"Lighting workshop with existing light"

I'm going to show you some examples of lighting and using the existing natural light that we have in the environment, because that is much easier than to have lots of lights and so on. And if you really look on the image and move around a little bit to find the good, perfect or best light, then you can achieve quite good lighting even if you don't have any
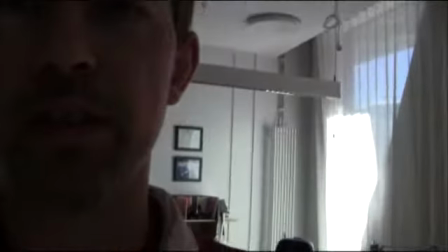lighting set. For this small demo, I am in my office, as you see in the background here,
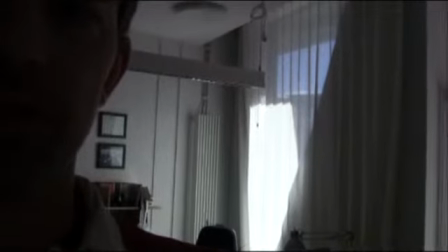and I have a quite big window, and the sun is coming in through this window,
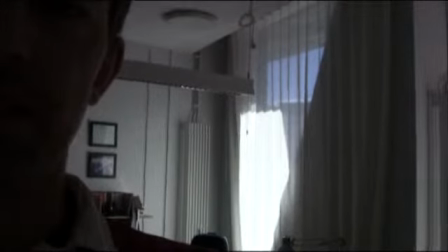and I have some light curtain there. So let's see how it looks when I go over there. And I can also show you that I have a big reflector screen, like this one,
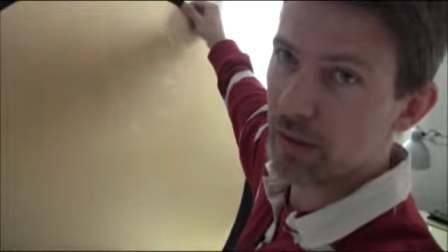a big reflector, and that one will be very good, as we'll see also. If I sit over here by the window,
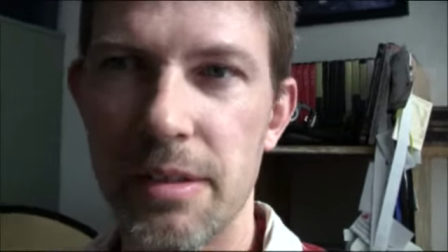as you can see, it's pretty strong light coming from the window. It is almost like sunlight, but a little bit diffused.
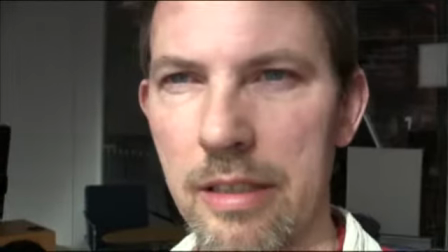And if I face the light like this, it is actually a little bit too strong.
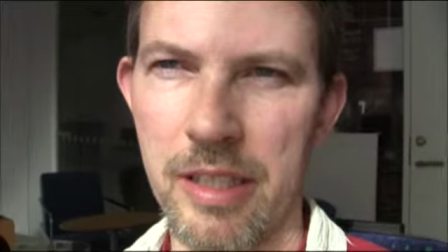It's not really comfortable. You can see that I squint with my eyes. And it's quite boring light also.
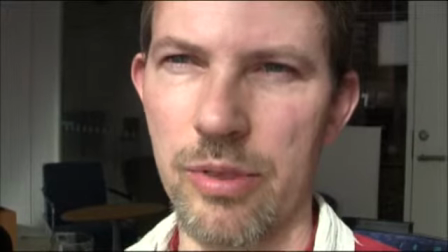It kind of straight into the face and doesn't really show any shadows in a good way.
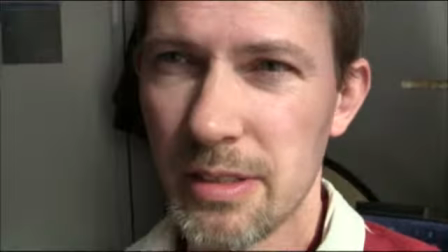So if I turn a little bit, you see that now there is a shadow coming on the side here.
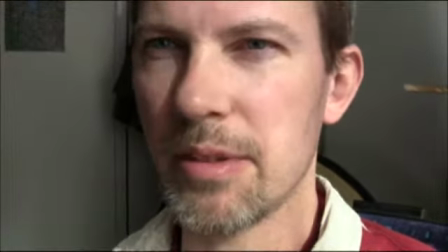And it gives some more modulation to the face. But of course you should be careful about this shadow from the nose.
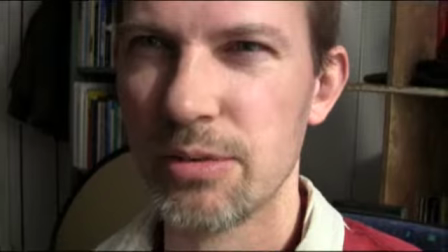That can look quite strange sometimes.
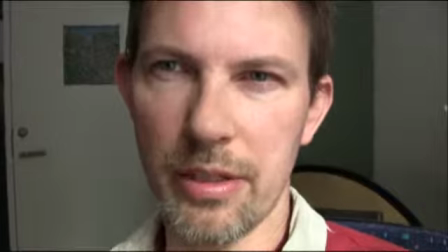So either you can use this light, where you have a small shadow from the nose,
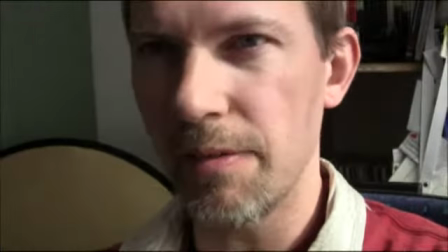or you can turn around like this and have a light that comes quite much from the side,
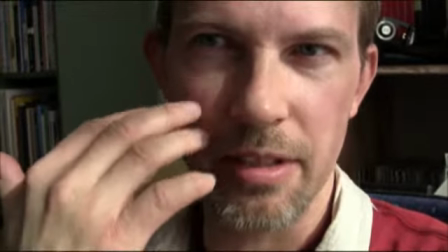maybe letting a little bit light fall here on the cheek
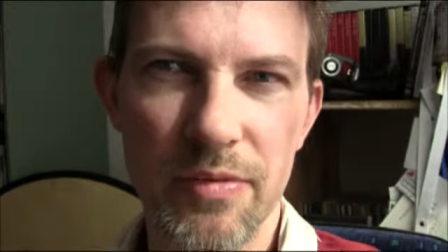to give modulation to the face, because one of the purposes with the lighting is to give shape to
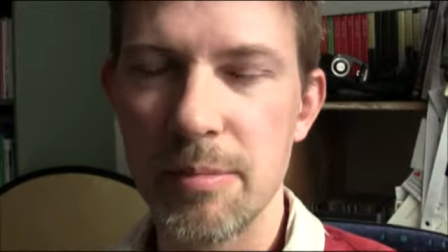the thing that you are shooting, in this case my head, and to give it a shape,
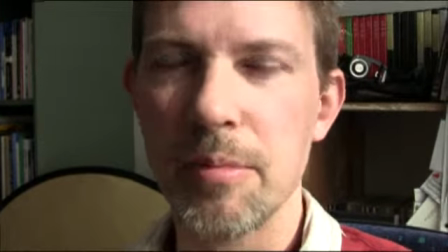to let the audience really see the shape of a head, for example,
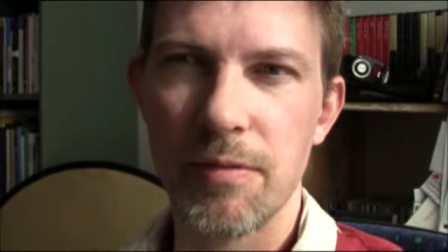then you need the shadows to kind of portray that shape.
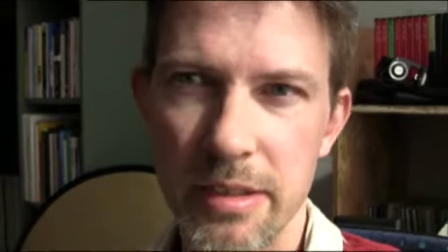So maybe something like this is an okay light,
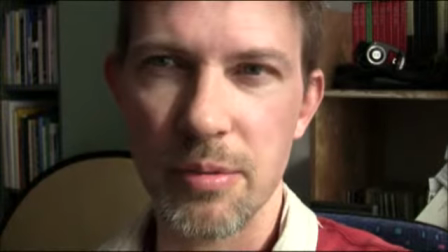a little bit strong maybe, a little bit too sharp, but perfectly okay. If I turn around more like this,
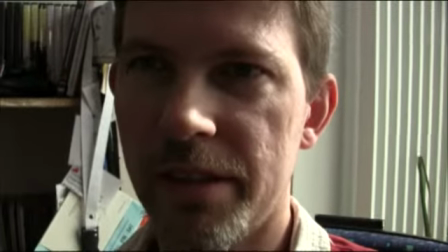the lighting gets more dramatic when it comes from the side.
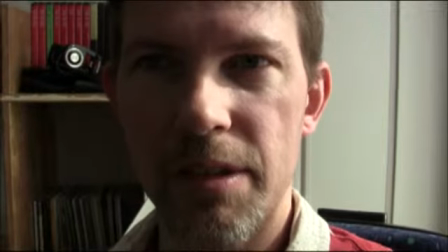And this can be, well, let's see, this kind of light might be okay, but the dark side is way too dark.
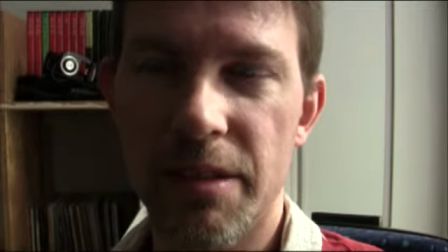And this is where the reflector comes in.
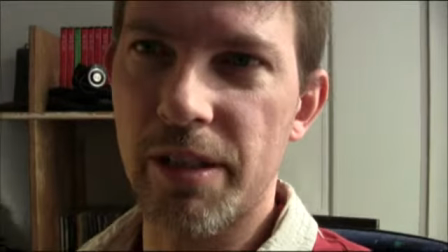Because if I put up the reflector and put it quite close to me, about 1 meter, a little bit less,
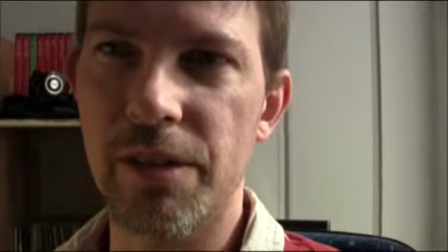then you see that the reflector is casting light back on my face.
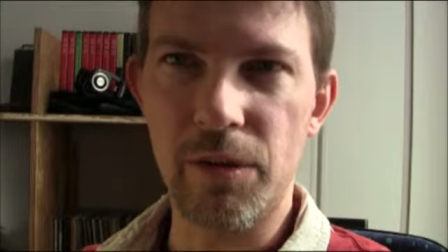In this case, I use the golden side, so it's a very yellow light.
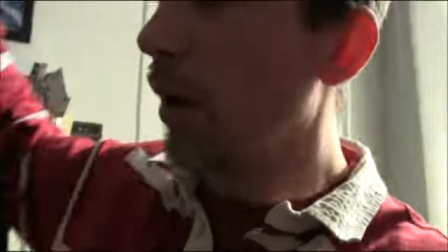I can also turn it around and use the white side to have a neutral gray light.
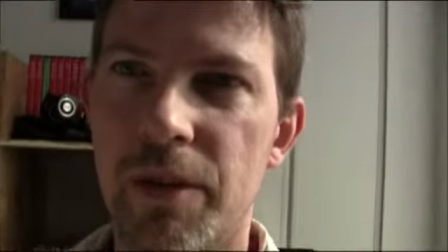I can also try to have this light coming from the bottom a little bit like this.
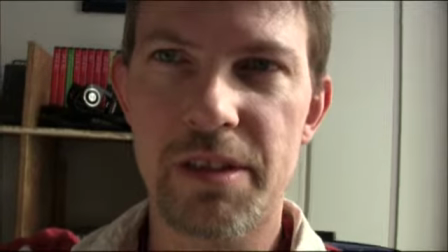And then we have a lighting that might be a little bit better, like this, maybe.
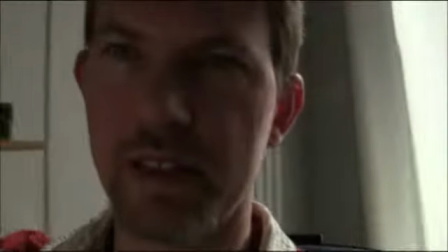Then if you really need dramatic light, I can try to go like this.
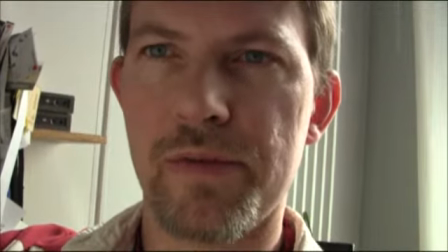So I have a light, a soft light from the front, a little bit weak,
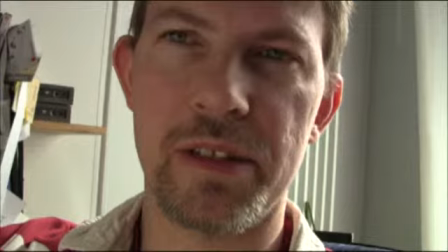but I have this rim light that you see on the left side here of my face,
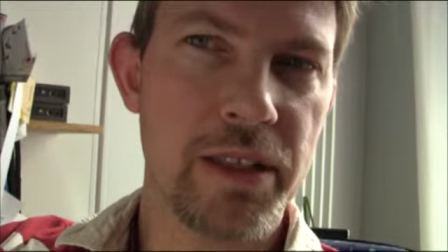where the strong light from the back is kind of giving a
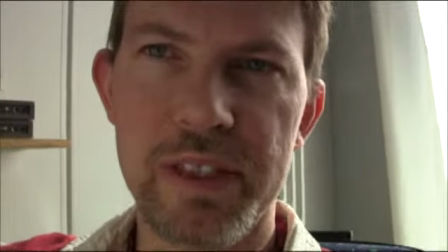profile to my face. But in order for this to work, I really need something more than just a reflector.
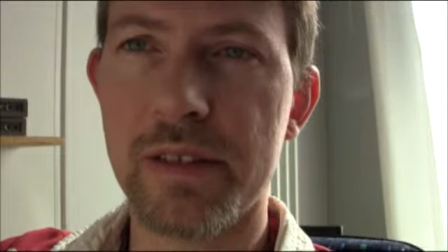I would have needed a light, actually.
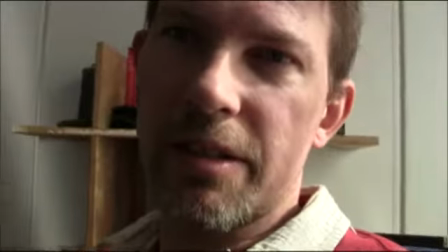And what we have demonstrated here is that the direct sunlight,
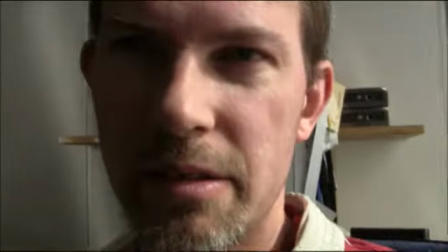even if it is a little bit filtered here, the direct sunlight is a little bit too harsh.
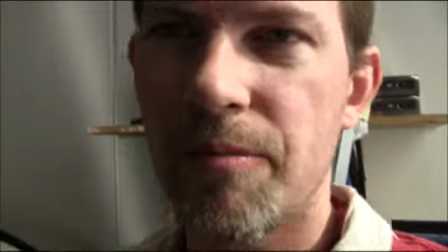it can be okay, but it's harsh. If I go over to another shear here,
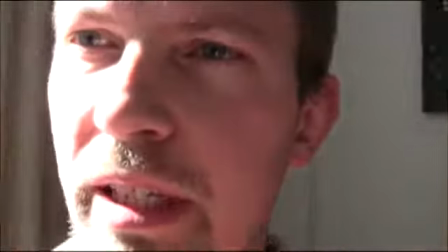I can get into the shadow over here like this.
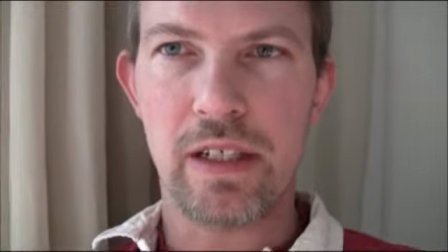And as you see, just by seating myself in the shadow, the light is much softer on my face.
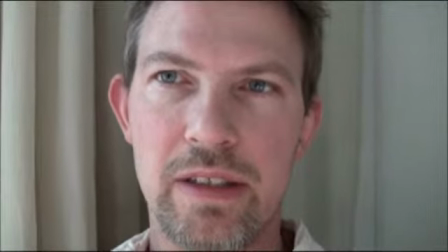And personally, I think this is much better lighting.
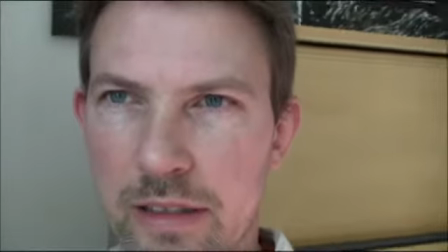And if I turn around here, I can get a soft light straight on, which is quite boring.
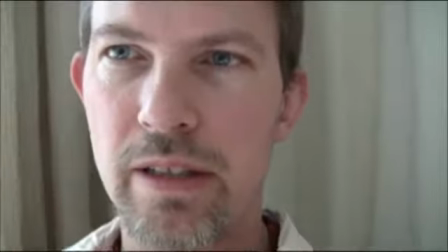Or I can turn around a little bit like this, and yeah, maybe this is a good lighting.
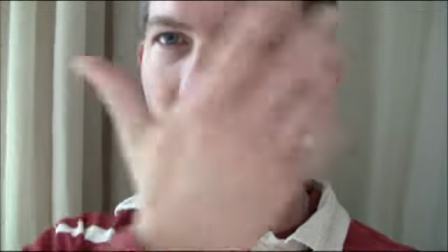Quite strong from the side, and the shadow here is not very dark.
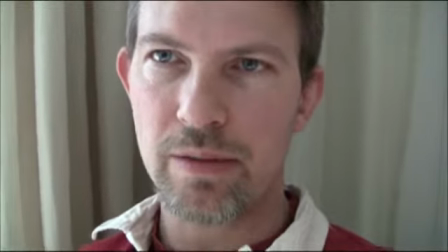And it's not direct sunlight, but it's a little bit diffuse.
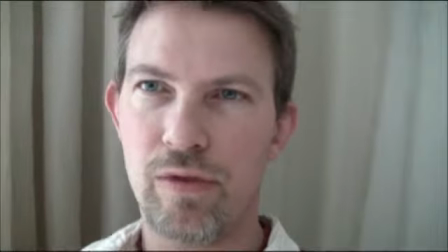And if I move, yeah, something like this maybe.
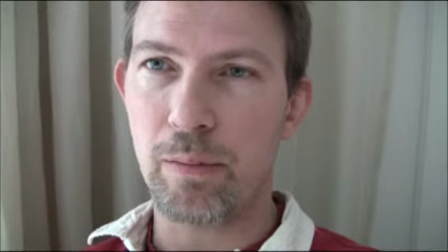And as you see here, I also have a good soft background or discrete background.
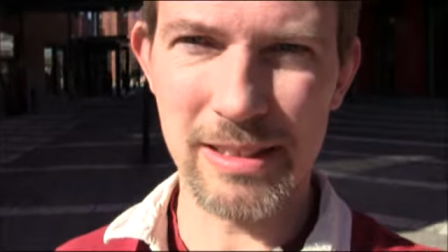As you can see, I'm outside now, and besides the wind on the microphone, I also have some very strong sunlight.
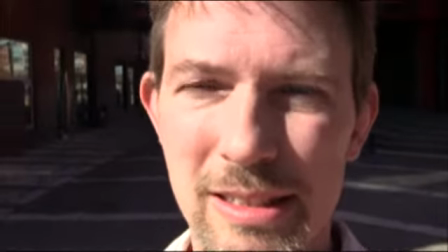And the strong sunlight is really bad for lighting, especially on a face.
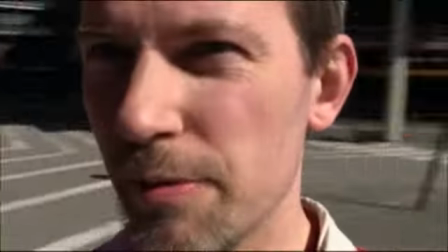So I'm moving over into the shadow.
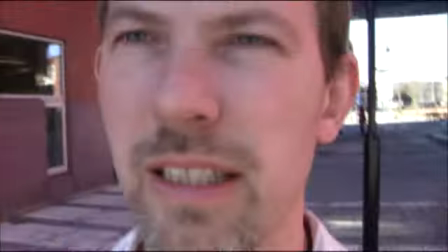And in the shadow, if I turn around like this, now I'm facing the blue sky.
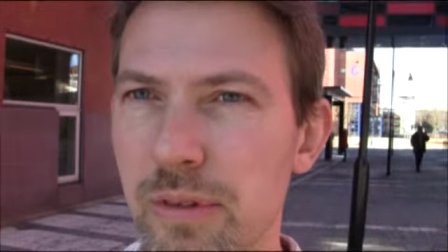And as you see, there is quite much blue in my face, and I can turn around like this.
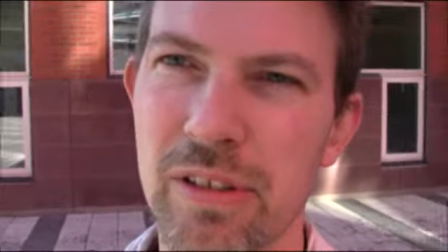And somewhat here, I have a quite good
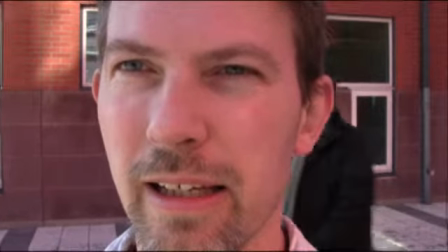gray light from the back, and then I have quite much red soft lighting from the other side.
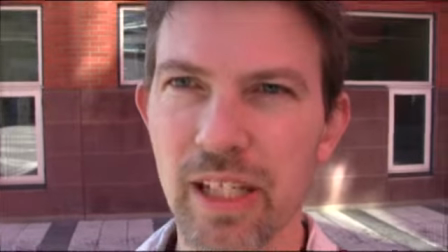And if you only look at this grayscale, this is a quite nice soft light,
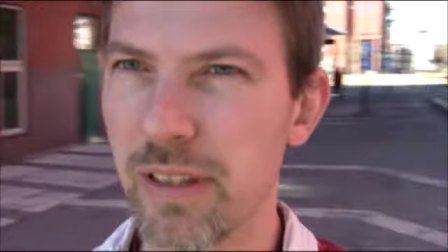and it comes not from the front, because if I take it from the front, it looks quite boring.
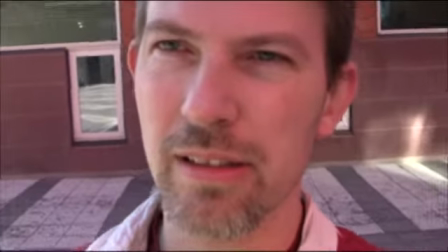But if I get the soft
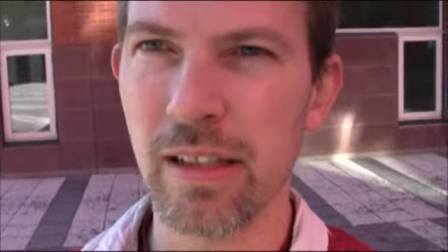reflected light from the side, it kind of modulates my face.
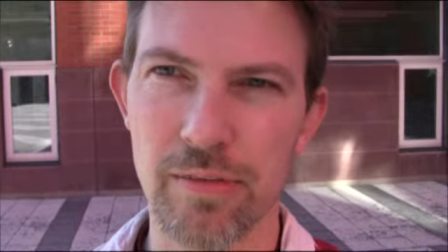And then the other side of the face have this soft but reddish light,
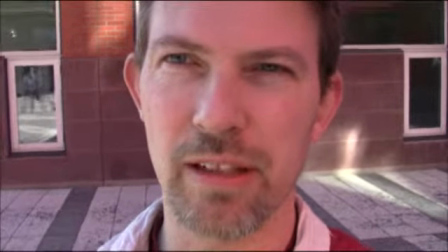it's of course not very good to have this red light, but we can color grade that, as we will see later on.
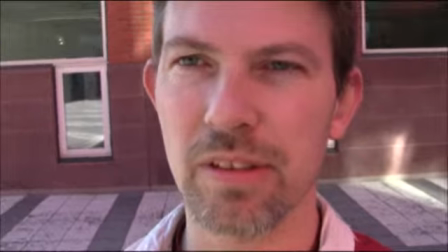So that is possible to fix, but the gray scales of the image has to be good,
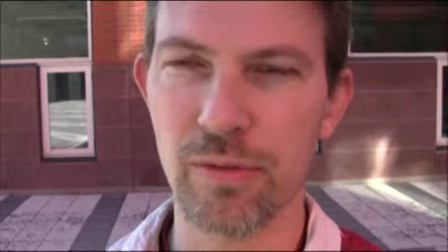because it's very difficult to fix grayscale.
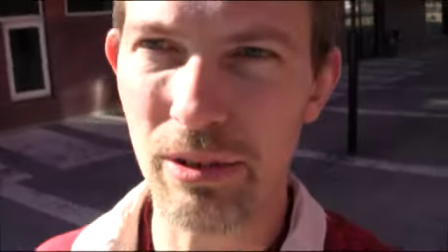If you, for example, have a very strong contrast like this, that's more or less
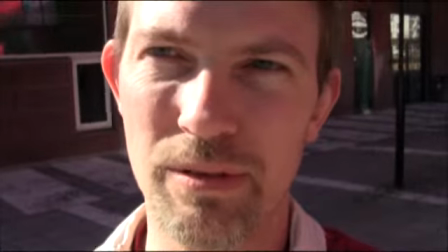impossible to fix.
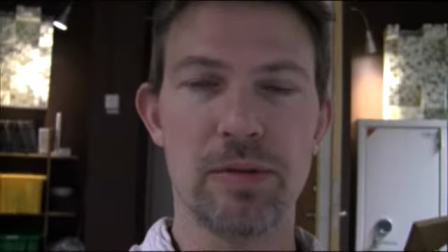Sometimes you have to be inside a room without any windows, and then you have to stick to the light, the artificial light.